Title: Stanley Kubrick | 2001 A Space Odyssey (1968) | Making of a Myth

Then that first moment where we see the space station beautifully outlined against the inky blackness of infinite space, you hear the music of the Blue Danube and you recreate in your mind everything most beautiful, everything most elegant, everything most precious about the entire history of art and manners, courtliness, ritual.
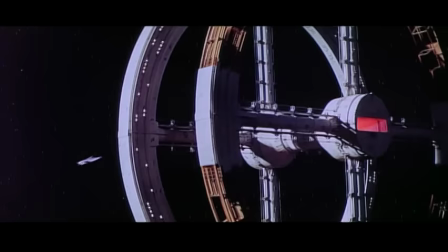[16:41]
Everything is rehearsed in that in your mind.
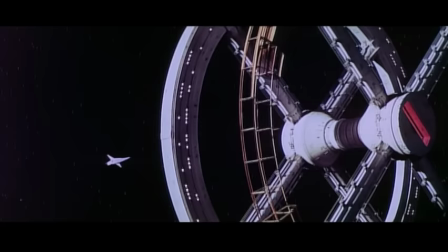Music played a big part in the editing process, because of course the visual effects sequences, no dialogue. How do you judge the pacing of the scene? How do you judge how long the visual effects should necessarily be?
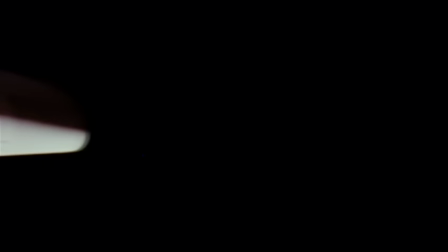[17:05]
We embellished all the models with little tiny bits of plastic moulding because of the detail.
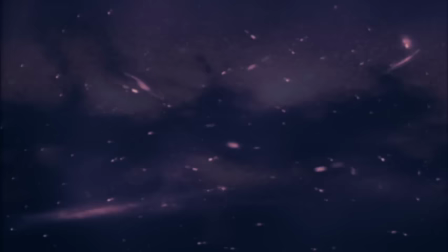[17:11]
It's the detail in the moulding that made the models, apart from the shapes, made the models look realistic. One of the very first things we found out when we started shooting stars on the animation stand is that when you move stars too fast, and because of the double-bladed shutter in a projector, it's a bit complicated, but when you go to a movie, you're seeing each frame of film is projected twice. Every star to be perfect, every background to be correct, every foreground to be lit right.
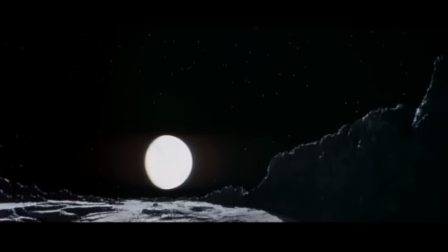[17:42]
You wanted it to look realistic, although we had no idea what on earth things would look like in outer space. We had the blob department with all these boys and girls in there,
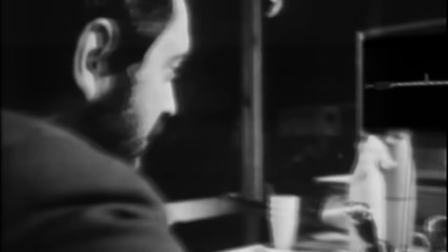[17:53]
breathing heavy industrial solvents of one form or another, painting all these things out frame by frame.
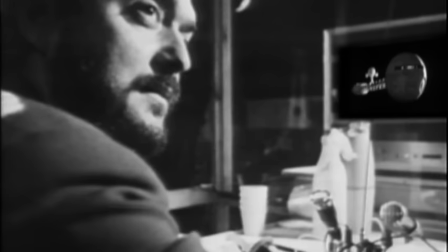[17:59]
Where Stanley would be sitting at a moviola here, I would be here doing the bench work, as it were, feeding him the film. He would be looking at it, selecting, marking, being run through a moviola. pencil marks back to me to cut paste on through the join or a join with the join build it up through the spools very much the way that you you see this equipment now and there was a tremendous romance attached to it obviously which can never be supplied by a computer I think Stanley was trying to get away from all the grade B science fiction movies that had been done where they had sort of stock scientists,
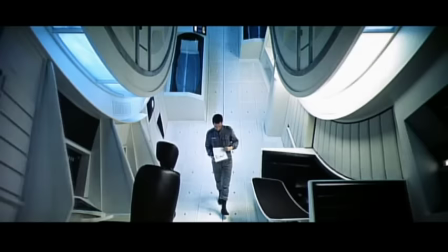[18:38]
a lot of them with goatees, at least the senior scientists, and he said, I don't want you to come across like them.
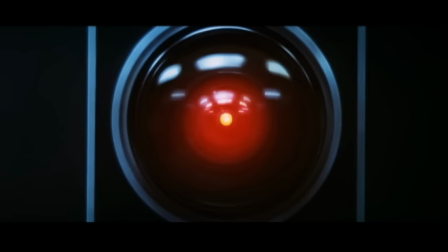[18:48] Good evening, Dave. How do you do, Hal? Everything's running smoothly. And you? Oh, not too bad.
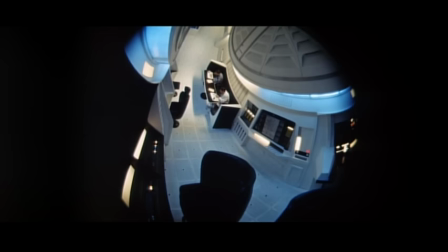[18:53] The 9000 series is the most reliable computer ever made. No 9000 computer has ever made a mistake or distorted information. We are all, by any practical definition of the words, foolproof and incapable of error.
I suppose Hal is the most memorable character in the movie, and he developed through a whole series of stages.
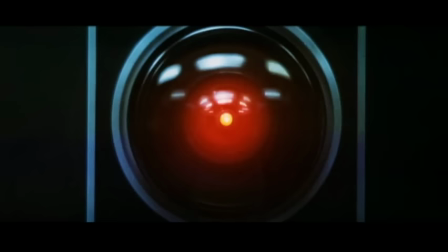[19:16]
Originally, we might have had a mobile robot, you know, the old clanking monster with that old hat. And at what stage we switched to Sir Red Eye and Douglas Rain's voice, I really don't know. And I've been trying for years to stamp out the legend that the word, letters, HAL, was derived from IBM by one-letter displacement. And, of course, HAL actually stands for Heuristic Algorithmic, H-A-L. But that's a myth that I can't stamp out. And, in fact, I think that IBM now are quite proud of it, so I've given up the attempt. The fact that HAL is every bit as much a main character, In fact, in some people's view, probably the main character for many people, which is fine. And I think, well, in a funny way, I think Stanley was also making comment that at times the people,
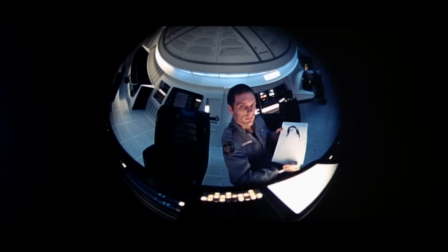[20:09]
certainly the astronauts, become, in a sense, more machine-like or as machine-like as the machines.
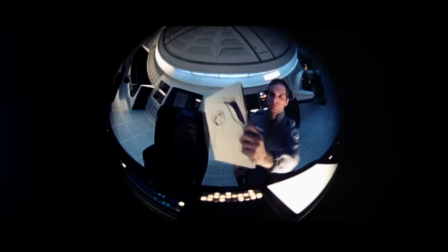[20:16]
And I think that's another reason that he had us underplay as much as we did.
Can you hold it a bit closer? Sure.